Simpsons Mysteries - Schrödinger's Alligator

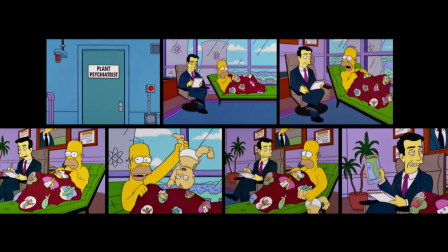496s
Sometimes a scene becomes unnaturally short, like if we tried to cut the establishing psychiatrist joke about his father.
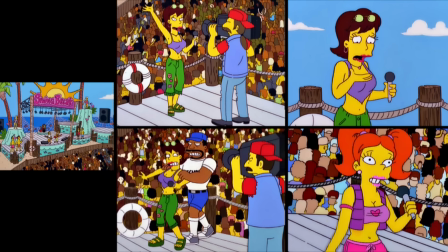503s
We could try getting rid of the VJ stuff, it's about 24 seconds long, and go straight to the concert.
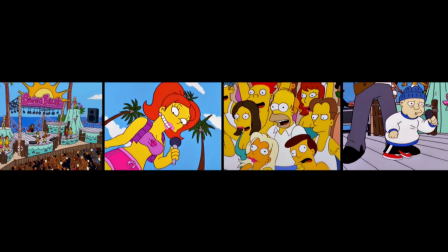508s
But they do introduce the situation, we get an establishing shot of Homer there, and the joke is admittedly pretty solid.
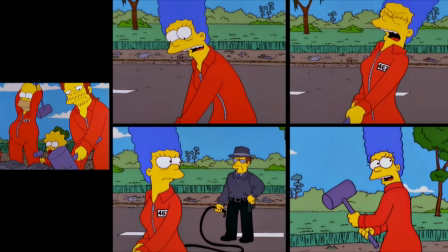515s
Maybe we could cut this scene with Marge on the chain gang and go straight to the sheriff arriving.
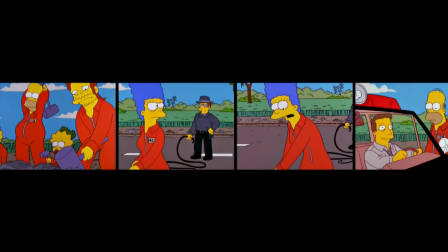520s
It establishes the whip guy, and we'd lose the line, "I'm starting to dislike the man with the whip."
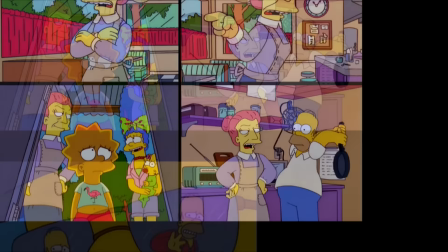526s
And let's not even talk about cutting any of the "I like that lady." She's the best part of the episode.
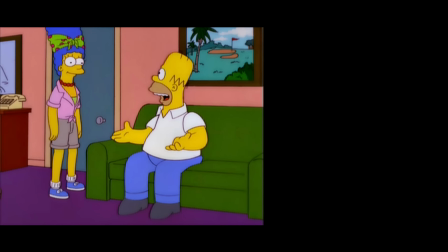532s
So here are your options. These are the least obtrusive moments that I could find.
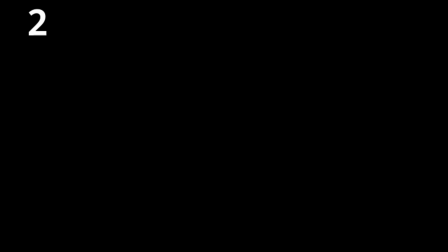537s
Remember, we're looking for 38 seconds to get rid of. 2 seconds. After the quiz, Lenny says, "Thanks, what do we owe you?" The scene would end with Homer calling them idiots. 12 seconds. Cut the third Robert Evans interview.
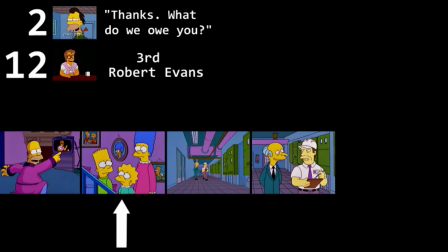550s
Homer would point to the TV, we'd cut to Marge's reaction. 8 seconds.
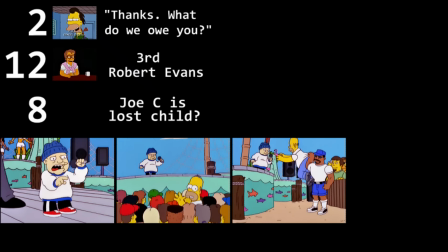555s
At the concert, Homer thinks Joe C is a lost child, gets tackled. 3 seconds.
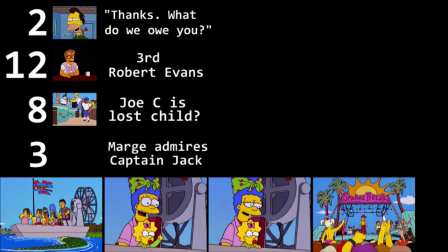560s
Marge remarking the alligator could crawl up her toilet any day. 8 seconds.
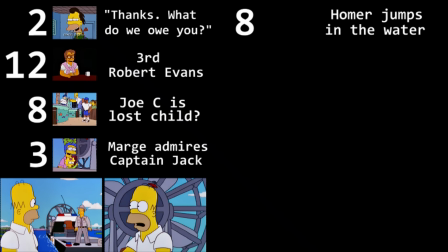565s
After the sheriff says they're in a heap of trouble, Homer says you'll have to catch him first, jumps into the water.
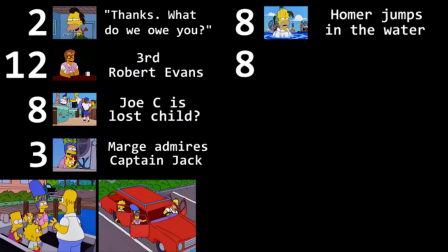570s
8 seconds. Escaping in the car, Lisa says they have no driver's license.
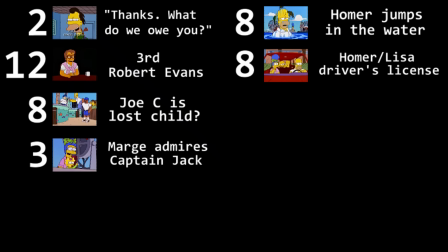575s
Car works, Homer says it's a miracle. 6 seconds. This establishing shot.
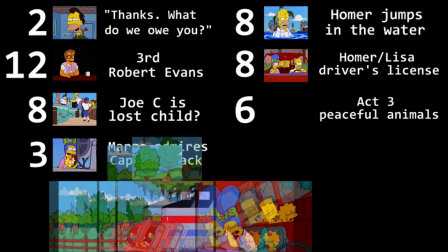580s
Instead, we start Act 3 with the car on the train. 6 more seconds.
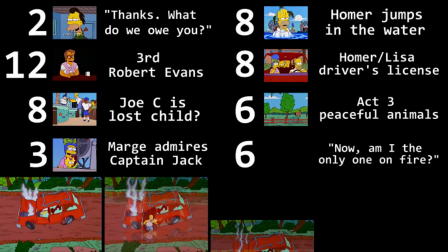585s
Homer's ADR line about being on fire before he exits the car. And finally, 8 seconds.
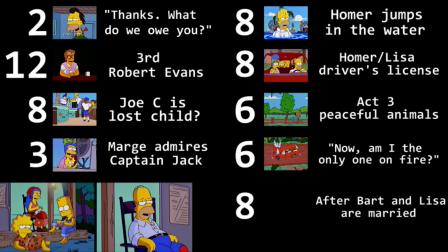590s
At the end of this scene, Homer says this place is Bart and Lisa's after they get married, not paying for 2 weddings.
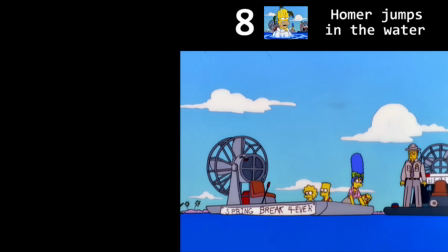598s
Personally, I really like the joke of Homer jumping in the water, has some of that We Turtles energy,
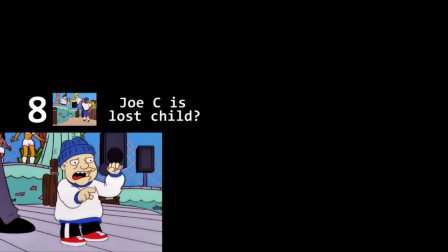603s
and cutting the lost child joke results in Joe C suddenly jumping to a different part of the stage,
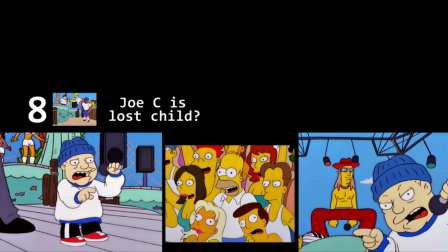609s
although you could use a Homer reaction shot to smooth this over.
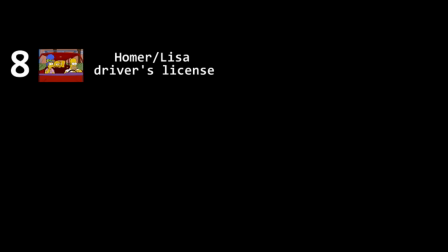613s
I think we can definitely lose the Homer-Lisa exchange in the car since we see them drive away in the next scene,
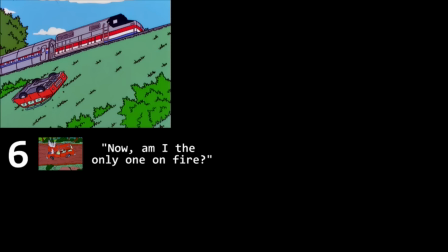619s
and we can easily get rid of the ADR line after crashing. I suspect it was a late addition anyway.
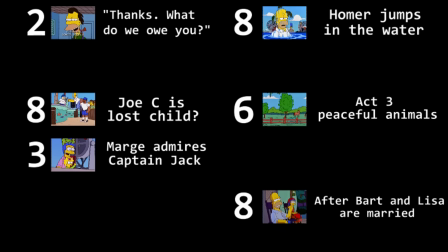626s
After that, I think I'd cut the 3rd Robert Evans segment, and then I guess the joke about Bart and Lisa getting married.
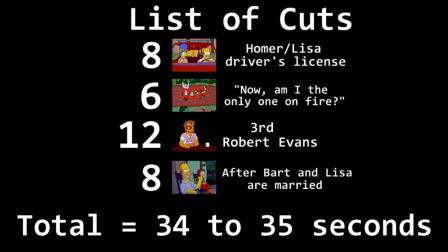634s
That gets us in the 35-second range to make room for the alligator.
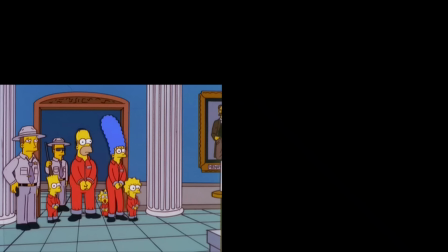638s
The other alternative is cutting this alligator scene in half and only including this frozen pan across the crowd.
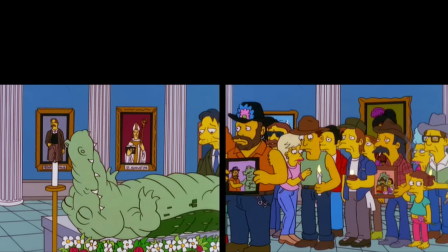645s
Then you only need to free up 18 seconds.
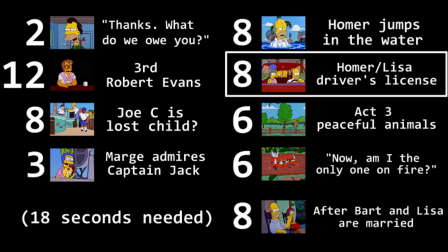648s
We could get rid of like the Homer-Lisa exchange, Homer's ADR line, and Marge's alligator joke.
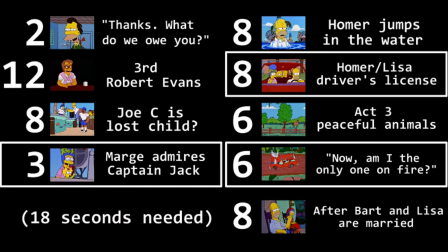654s
There's obviously several configurations we could do, these are just the ones I went with.
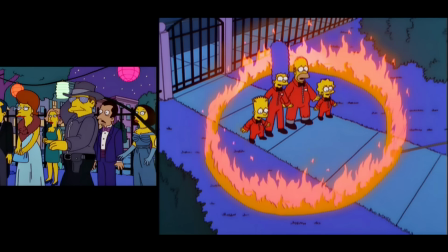659s
If you do it differently, let me know in the comments. I'm curious how others would approach it.
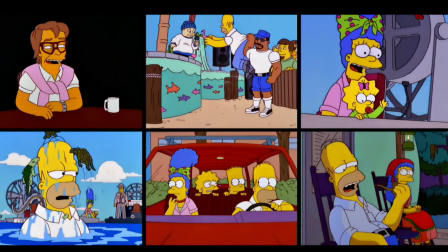664s
However, no matter what we end up picking, we always end up deleting some of the comedy from the episode, just to make room for some exposition.
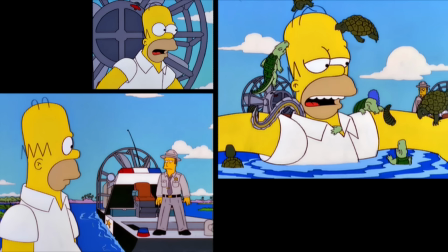672s
Restoring a deleted scene ain't free. If we had to delete Homer jumping into the water, for example, I think it would make the episode slightly worse.
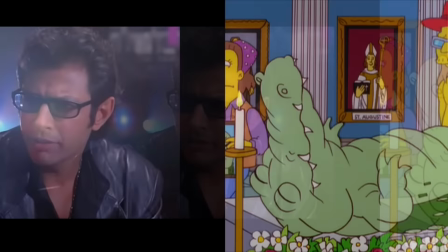680s
It's the old Ian Malcolm problem. Just because we can, doesn't necessarily mean we should.
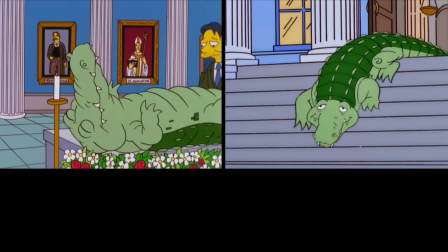686s
When it's all said and done, is the ending of Kill the Alligator and Run fixable in the edit?
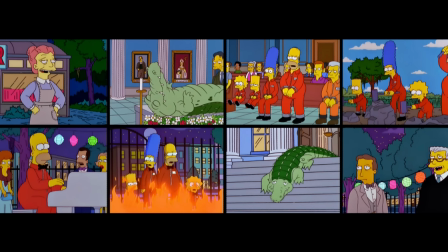692s
I sat down and watched my The Real Jim's cut of the episode with the deleted scene included.
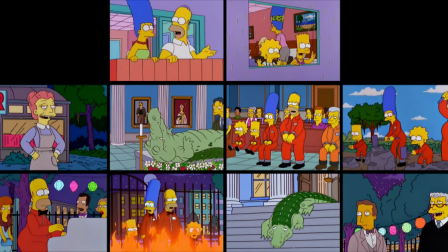698s
Hell, I watched a supercut with all the deleted scenes. And you know, I'm not convinced it's an improvement.
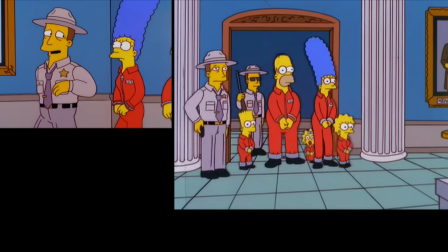705s
Naturally, the main benefit of including the scene is that it explains why Captain Jack emerges from the courthouse at the conclusion.
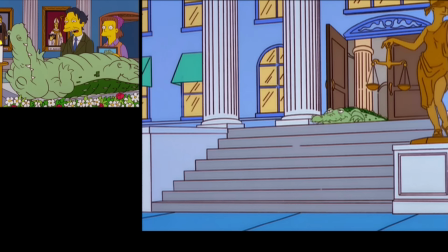711s
We saw him earlier, so here he is again. That plot point flows pretty well now.
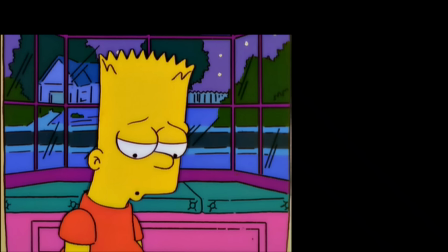717s
However, the significant downside I hadn't considered is the additional face time we now get with the alligator.
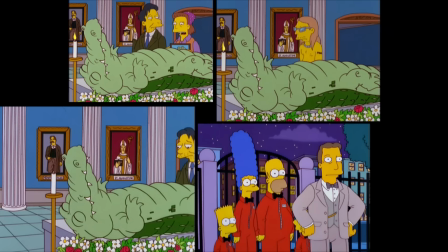723s
It shines a further spotlight on how nobody noticed that Captain Jack wasn't actually dead.
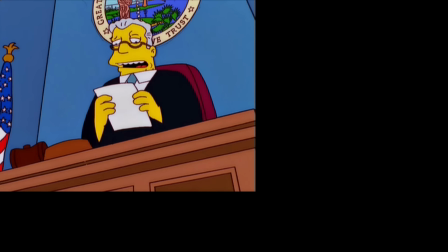729s
Why didn't anybody check? I mean, clearly the Simpsons weren't convicted over evidence, with Homer's opening speech and all.
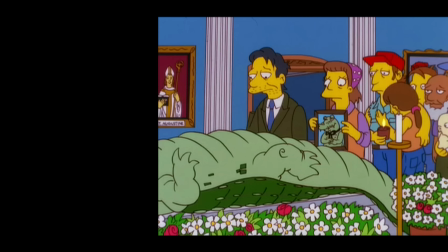736s
That part checks out from a comedy perspective. But by actually showing the alligator's body in Act 3, you're further telegraphing to the audience that it's dead.